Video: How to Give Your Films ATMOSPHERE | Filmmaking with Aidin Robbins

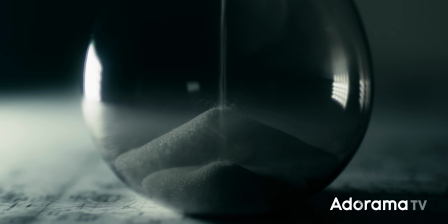That way, almost the entire frame is in deep shadow, with just a few bright highlights jumping out. I also modified the items in frame to give them a more clinical, lab-like appearance, converting all of my photos,
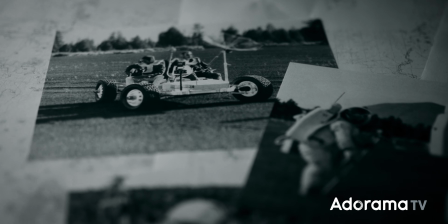maps, and documents to black and white, and swapping my usual wooden desk for this lab table, by which I mean baking sheet.
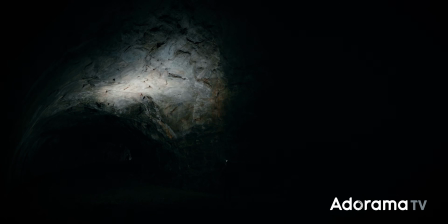For this lava tube sequence, I originally intended to illuminate entire sections of the cave using multiple light panels,
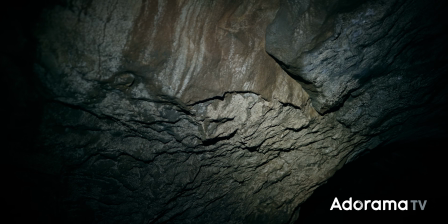but once I started shooting, I really liked the look that I got from just using my headlamp.
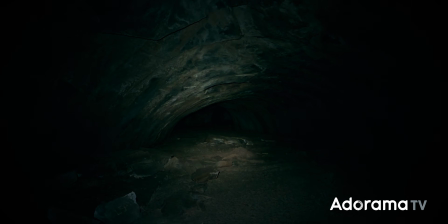I like how it illuminates the immediate area and then lets everything else fall into complete darkness.
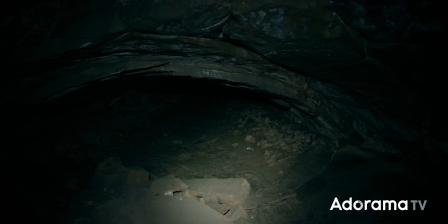It's much more immersive, and it's just so spooky and uncomfortable.
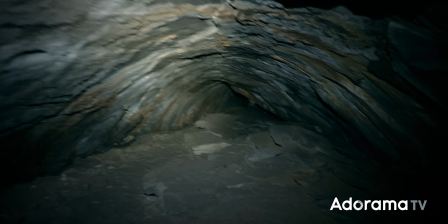And this was a spooky and uncomfortable place to shoot. This video has a very simple color palette.
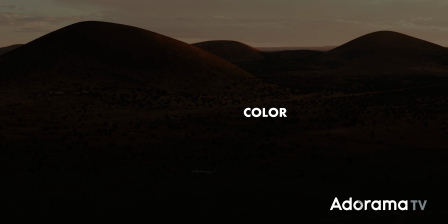Half of it is all orange, and half of it is all blue.
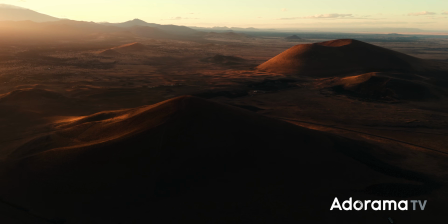And I achieved that look mostly using the color wheels to pump orange and yellow into the highlights and midtones, or bluish green into the shadows.
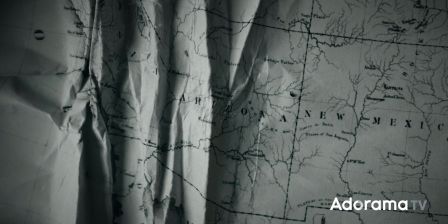For both the orange footage and the blue footage, I went dark and contrasty to allow for those deep shadows and let much of the landscape be obscured. I also denoised most of the drone shots using a plugin called Neat Video, mostly out of necessity because I shot them at the wrong ISO and they're noisy,
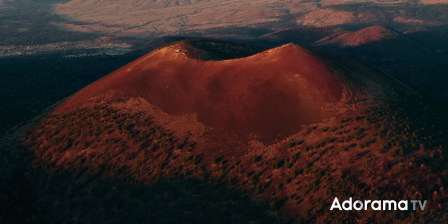but it had this effect of really smoothing out the textures of the cones,
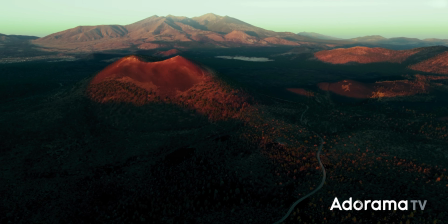making them appear almost unnaturally smooth, which actually ended up really helping that alien appearance.
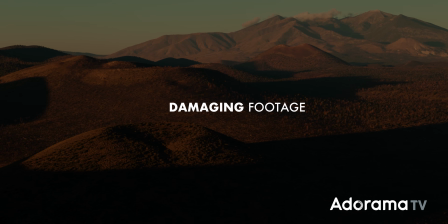Probably my favorite technique for achieving the atmosphere in this project was bringing along this VHS camcorder to capture weird scenery.
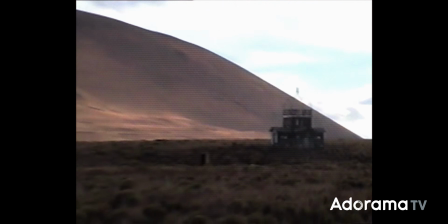The footage out of this thing looks terrible. It's perfect.
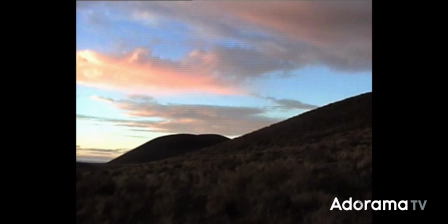To me, this footage feels nostalgic, but not in a comforting way, in like a weird, creepy way.
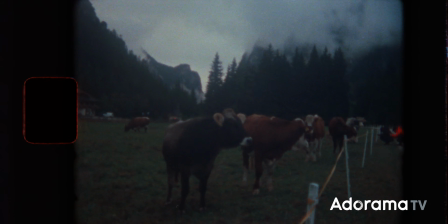I've done a similar thing on past projects by shooting on 8mm film, which has a completely different, but still absolutely wonderful atmosphere.
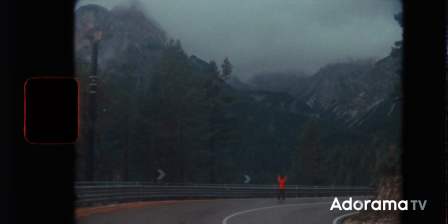The nostalgia and melancholy is absolutely unmatched. Honestly, a lot of the best techniques for adding atmosphere to your footage involve making the footage just a little bit worse.
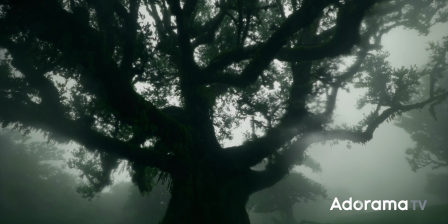Rain on the lens, film grain, light leaks, the shutter drag, the list goes on. And finally, listen very closely. Arguably the most effective tool for creating atmosphere in your films is not visual, it's sound.
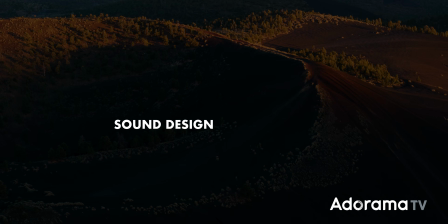To give this project a more spacey atmosphere,
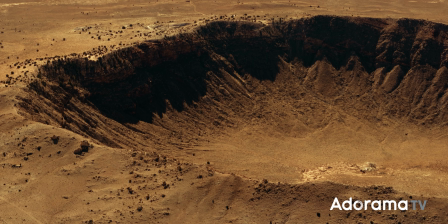I picked out music that had a lot of synths and droning bass and just kind of generally weird, spacey sounds.
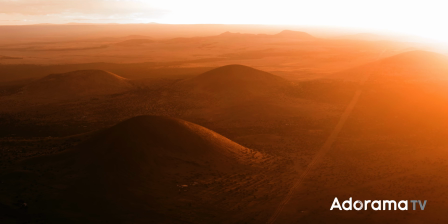And I also used a lot of droning ambient sound, some eerie desert wind,
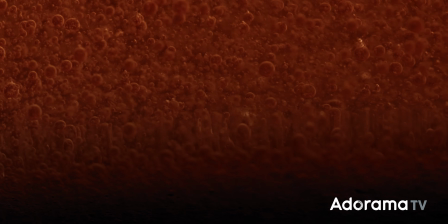the rumbling of the volcanoes underground, magma bubbling, the hum of the VHS camera.
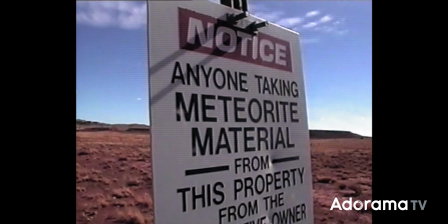The right sound design can give you goosebumps and shivers. It can make you feel very tense and uncomfortable in a way that visuals unfortunately just can't. It can impact you on a much more visceral level if it's used right. So, if you're a filmmaker and you want to add atmosphere to your films, don't let that go to waste.
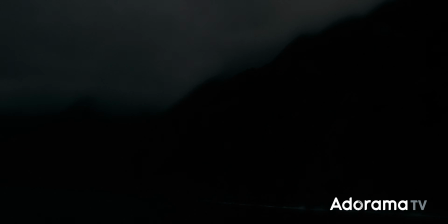The cool thing about atmosphere is that it's entirely subjective. It's about how images and sounds make you feel,
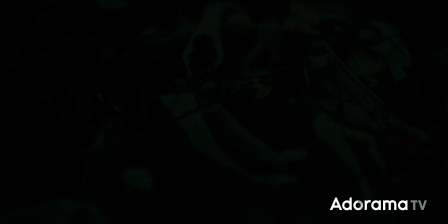and you really can't possibly pin down specific rules or techniques for that.
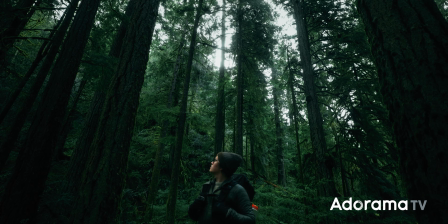I mean, these were the techniques that I used to create this atmosphere on this project, but I might use completely different techniques to create a completely different atmosphere on a different project, and you might even use different techniques to create the same atmosphere on the same project.
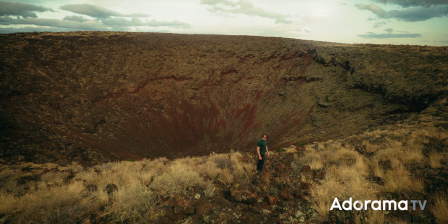In all of the different elements of filmmaking, lighting, composition, camera movement,
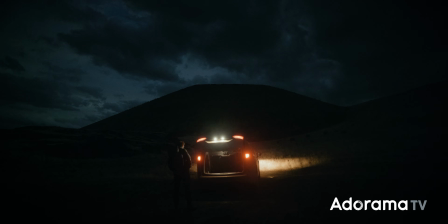atmosphere is probably the most subjective, and I think that makes it arguably the most fun. And that being said, I would love to hear your takes in the comments of this video. What techniques do you use to create atmosphere in your own projects? Again, it's completely subjective, so literally anything goes. I hope you've enjoyed this video, learned something new from it.